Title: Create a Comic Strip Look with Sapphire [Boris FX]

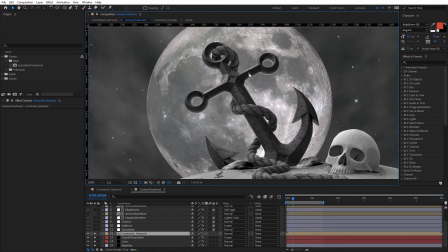489s
Got to consider the lighting, obviously, when you're thinking about the later composite and how these objects are gonna work together.
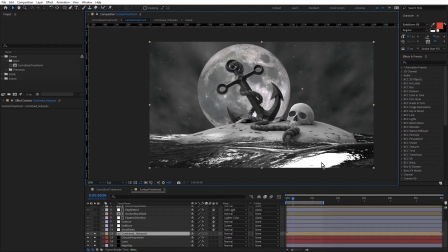496s
I also placed a big point light just above the water. So we get this big bright area here. so it looks like the moon is being reflected off the water. Okay, so that's the black and white treatment. Let's skip glow darks for a moment and we'll come up to half tone.
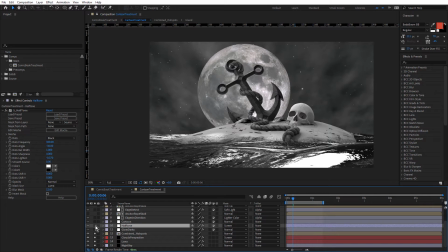514s
This is the first step in the cartoon look. We'll just turn that on and you almost don't notice any change.
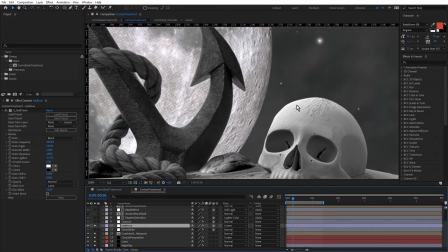523s
It's really subtle and I'll show you why.
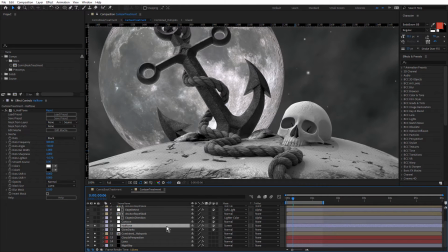527s
We have the blend mode set to screen and if I hit T to show opacity, you can see it's only 30%.
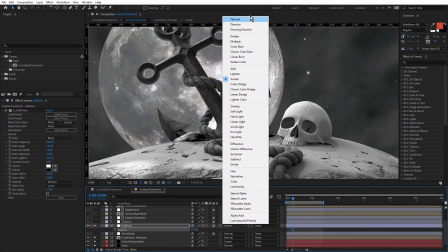533s
Let's increase that to 100 and bring this back up to normal. So you can see that's the result.
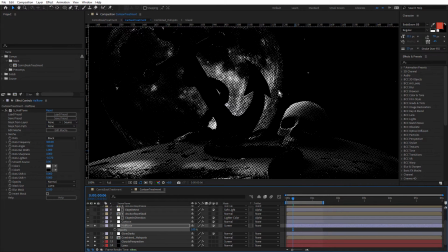540s
So I've made this super subtle and by using screen,
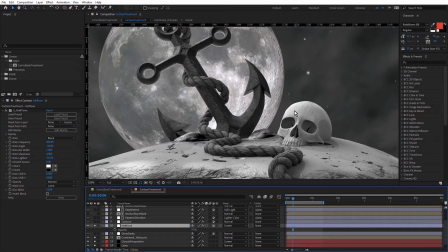543s
it's only affecting the brightest areas because I am actually using halftone again in the comic book treatment comp. But at this stage, I wanted things to be really subtle and I have adjusted the dots lighten parameter just a little and see if I just adjust that,
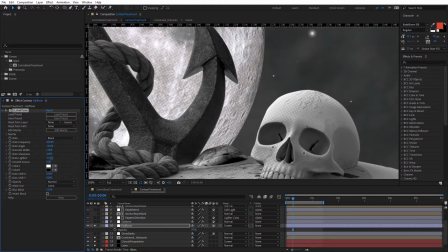562s
I can just increase and decrease the areas that are affected by the halftone.
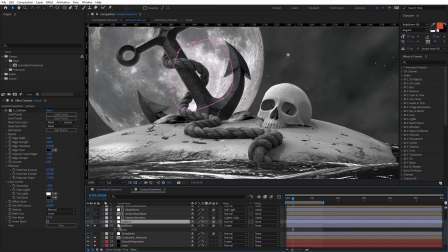573s
Now above that we have Sapphire Cartoon and this is giving us our main cartoon look.
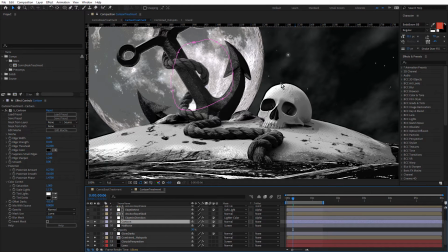579s
You can see how turning it on, it increased the contrast and it started to pull out some of the edges and it also posterized the layer somewhat.
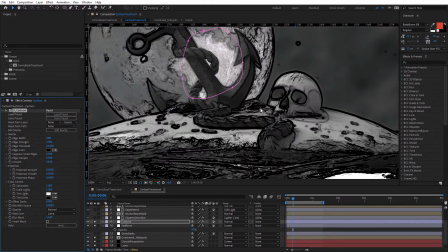587s
If I just reset this, you can see that's the default look and it's not quite what we want.
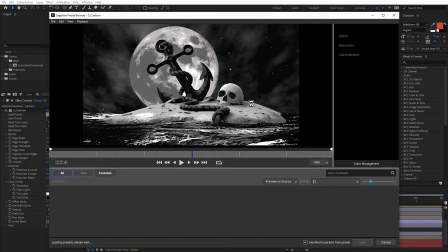592s
I actually did come in for this one and load a preset and chose this one down here, Cartoon Strip by Angie Taylor.
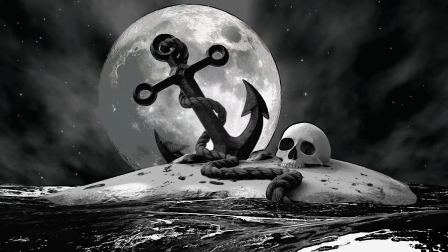601s
This got me really close. So increasing the contrast and starting to look a little more like a comic book.
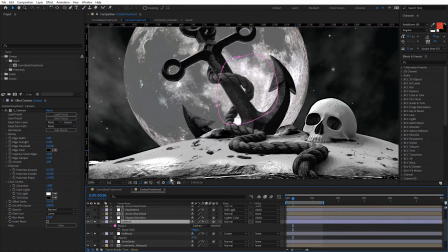610s
Notice there is a mask here. Let me just come in and just turn that off.
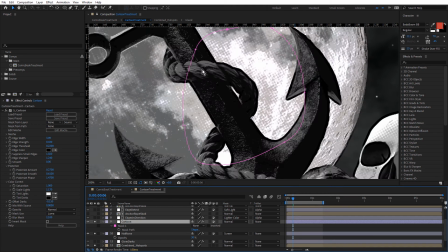615s
You can see how without that mask, this area is actually quite dark.
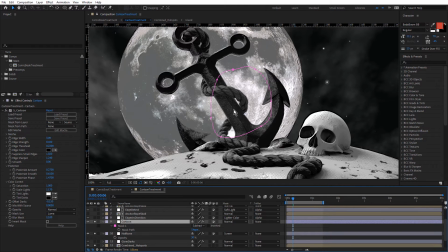622s
So I've just used a soft feathered mask there just to hold that area out. You can't even tell that it's not being affected by the cartoon,
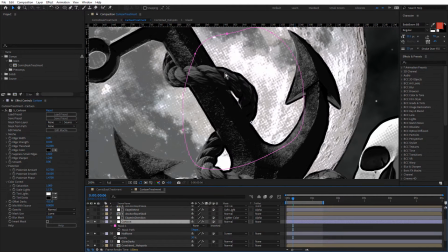630s
but it's just keeping some of that detail in there, otherwise it's too dark.
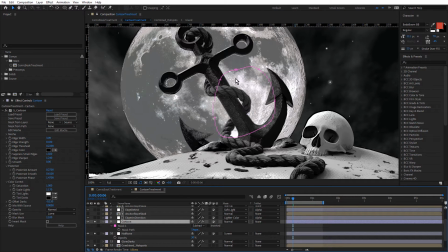636s
So I do use masks in After Effects in this way, just to hold out effects where necessary. One other thing I will point out when we're talking about contrast is this setting down here, Offset Darks. Many of the Sapphire effects have offset darks and I love that it's built in because
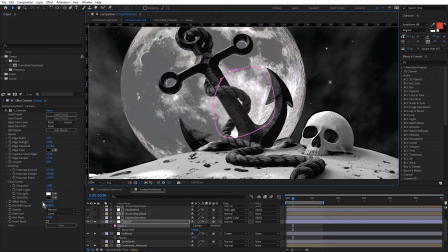654s
it allows me to increase the contrast without needing to apply another effect. So look out for offset darks when you're using Sapphire. Okay, let's come back to glow darks. And I wanna just focus in on this area here.
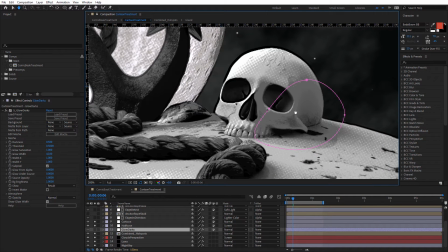674s
You can see I've masked off this adjustment layer and I felt that this wasn't quite dark enough.
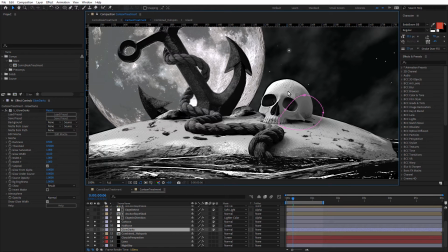682s
If we've got this directional light here, I thought this was too bright.
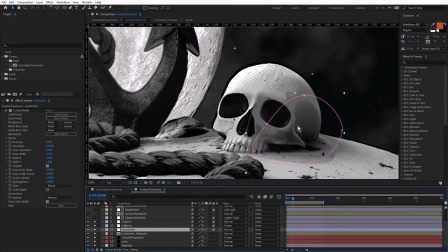687s
So if we turn that on, take a look at how that increases that contrast and adds some shadowing in this area. It's almost like ambient occlusion in 3D. Let's turn that on and off. Really helps actually bring out this detail on the skull.
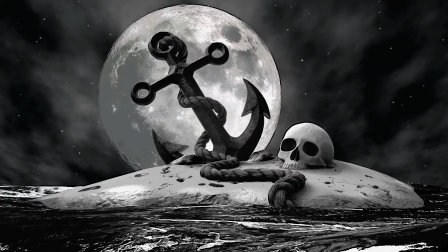703s
And of course I could have used levels or curves to increase the contrast, but glow darks gives that soft fall off to the shadow.
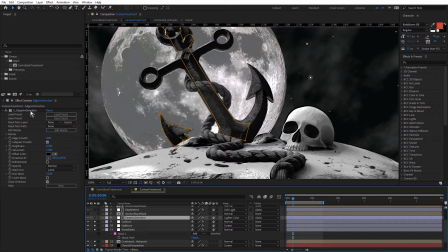711s
Above that we have the edges in direction effect and this was actually the first time I'd use this effect
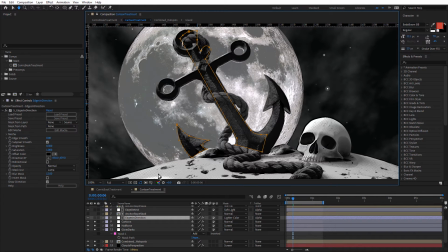718s
and we just turn it on, take a look at this. I use this effect to add some directional specular highlights, it's really quite effective.